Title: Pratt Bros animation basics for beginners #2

It was 2 weeks worth of work, and by the end, yeah, you probably could have polished it another week to get it final, if not more. Now, especially for those of you in class 6 or who have graduated, a vanilla walk is still tough. Vanilla walks are one of the hardest things you'll animate, but you don't have to struggle with understanding why you're doing it. You just have to do it, which makes it much faster. It's still going to take time, but that's normal. The first time you animate anything, you're testing things, you're understanding it, you're making mistakes, you're going the wrong direction before, coming back on track. That's normal. So yeah, don't worry about speed. You're going to get faster over time. So I actually did a talk on this that you can actually find it in the previous videos. Multiple smears and lines, I think it's called. But essentially, smear frames, multiples, these lines, they're a way to connect spacing.
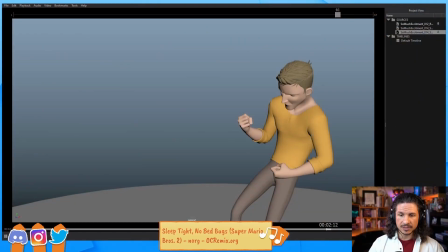So let me actually show here. The reason we put any of these in, they all accomplish the same function.
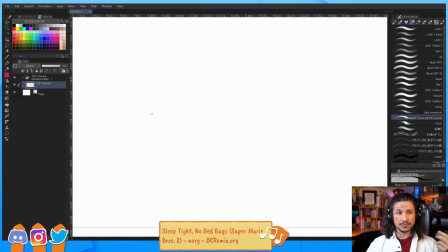It's also the same function as a blur, a motion blur like this. The reason we use these is to connect our spacing. So for example, if we have a ball here that's moving from point A to point B, and let's say this is frame 1 and then this is frame 3.
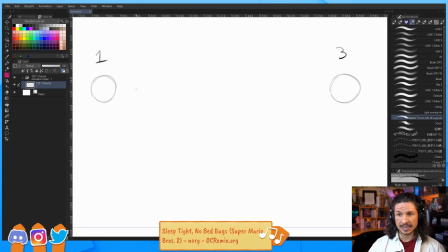If we put in frame 2 and we want to put an ease out right there, this is going to pop. Our eyes are not going to be able to track the sphere from this point and then go all the way over here. It's just going to visually pop across the screen.
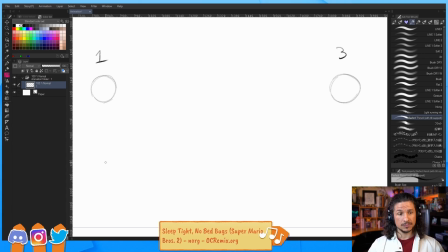So instead, we can use a smear to whoop, make that just really pushed. And now our eye goes from there, there, and there.
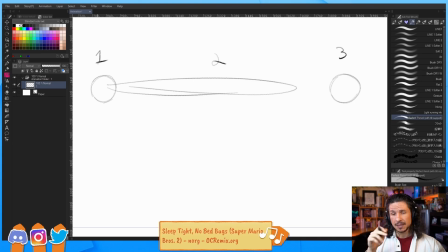It's the same spacing, but now our eyes connect much more clearly. So that would be a smear. You could do a line, so you could put the ball there and go whew. Anime tends to use this quite a bit. So something like that connects it.
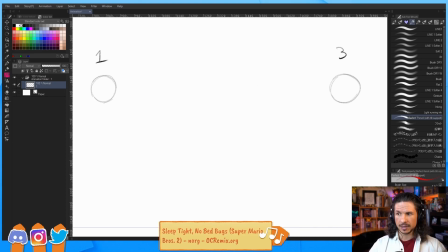You could do multiples. So let's say you got 1 and 3, and then on frame 2, we'll do this in a different color. You have a ball there, kind of one there, one there.
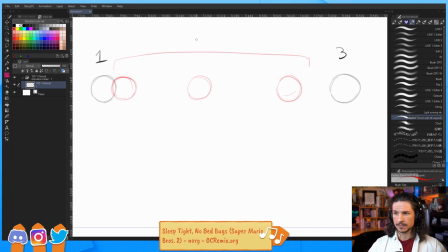So on frame 2, it's all of this. And you could even use smears and multiples. So you could do something like that. You could also use smears, multiples, and lines.
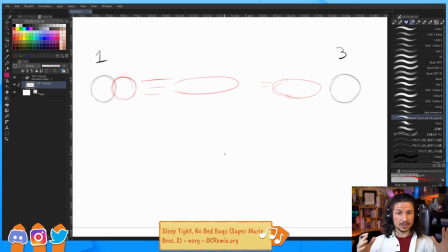You can mix and match however you want. But the core of it is that we want to connect one pose to another. And do you usually smear on Photoshop? No, I do it in Maya. And I did a video on how to create all of those. So I would recommend checking that out.
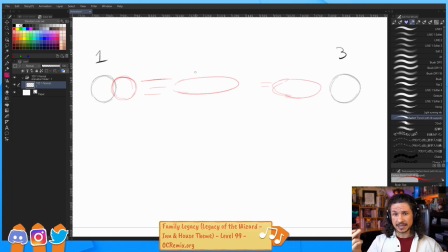It's basically how to create lines, smears, and multiples all in Maya without any plugins or anything like that. So if you're interested in kind of doing that, I would check that out. As I desperately want to render this block out, this blocking pass, for feedback. But there's a part that needs work, and I know it's going to take time to resolve. What do I do? Now, this is actually a really good question, something I struggled with a lot when I was a student, which is you're working on a shot, you want to get feedback, you want to get someone to take a look at it and give you their opinion so that you're not working too far on this before you might have to do a change or you might have to tweak something.